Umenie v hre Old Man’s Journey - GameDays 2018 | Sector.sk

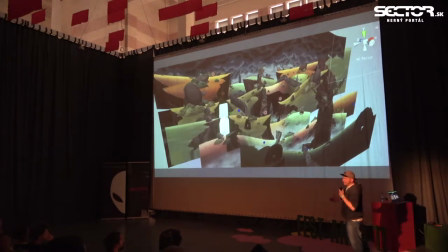1717s
But the idea that everything is flat was actually one of the core rules of the art style itself because with everything being sort of like drawn onto the texture you can't really have any dynamic lighting right so if you had like some sort of like spotlight or sunlight in there and you'd move
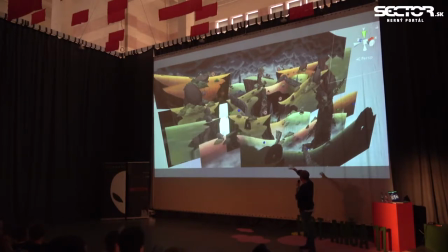1736s
it around the lights on the hills wouldn't adapt accordingly because they were painted into the texture so one of the rules of the art style was that everything is flat and everything is stacked on top of each other and everything is lit from
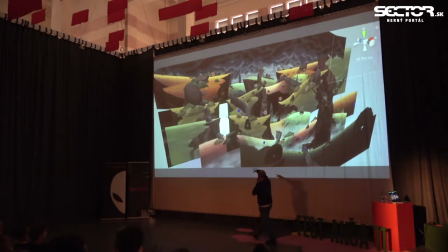1752s
above so basically everything you know on the top is lighter like you can see on this hill right here and as it goes downwards it gets darker and there's always some sort of like color shift in
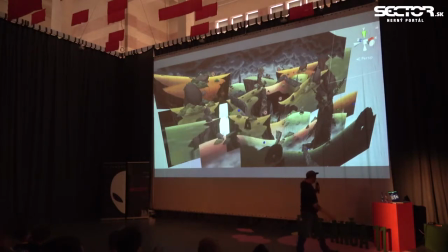1767s
in in in this gradient so to speak but the best way to kind of like show those rules of the art style is with a single
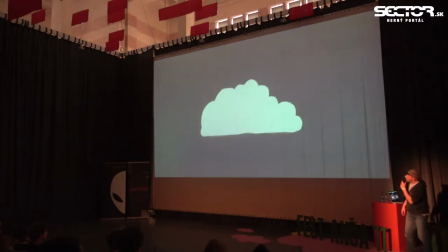1778s
asset this thing for example which is a bush right but it's just like the silhouette of a bush and applying those rules here we have one like layer that that lights it up on the top and one layer that makes it a little bit darker on the bottom and then you add another
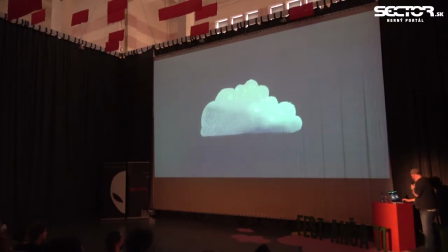1797s
layer and you do the same thing light on the top dark on the bottom and then one more and you have a finished bush there you go and this is basically the common denominator in a way for all the art that was produced for the game.
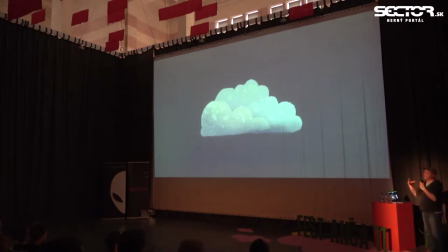1816s
So when looking at how we put together a whole level with that I'm gonna show a little bit of the process which basically looked like this in the beginning.
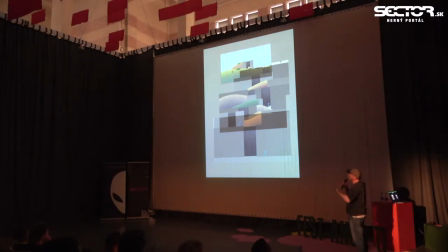1829s
We had all the puzzles stitched together which just took separate screenshots because the way the game works is that you always get one scene, you get one view and you solve the puzzle in that view and then the camera moves to the next view and then you solve the puzzle there and then
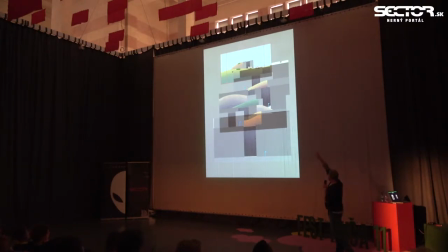1848s
it moves on and these are the screenshots how that is stitched together. And the next step was to sketch on top of that, sort of like taking various reference pictures as keeping sort of like the theme of the level
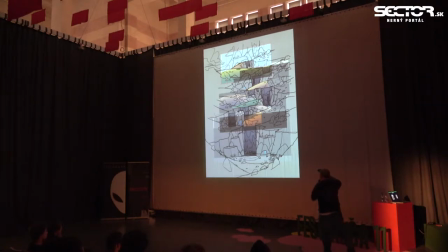1866s
in mind and putting all the line work on top of that.
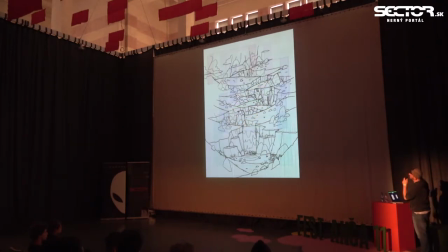1876s
So this is a little bit more cleaned up. This is without the camera views and after that the basic colors are
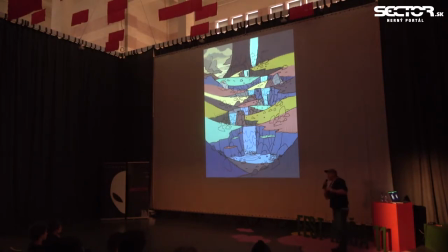1887s
put down because one of the issues is that the game needs to stay readable so when the players see a screen, they need to know which elements they can interact with and which elements are just there for decoration. And since it's a very lush world and there are all these different elements inside,
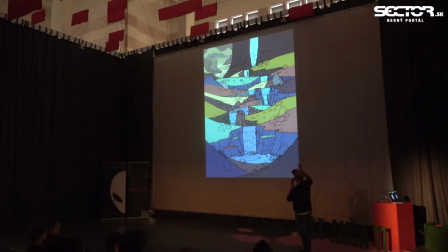1907s
we needed to make sure already at this step in the development of the visuals for a level that things are really clearly readable. So another rule was, for example that two hills can never overlap that have the same color so
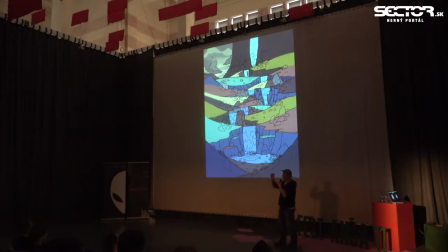1925s
whenever two hills overlap they need to have like a different different color so you can tell them apart nicely so here's the next step which is basically just putting down some details some more colors and then adding some some shadows
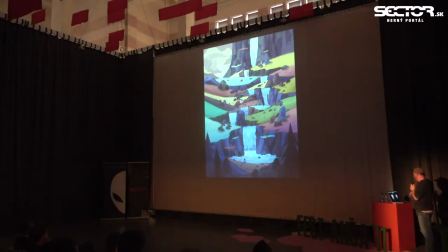1947s
and some, you know, playing around with the light a little bit and adding some more details. And that is essentially the final mock-up for the game. That means it's just one image that tells you what that level should look like.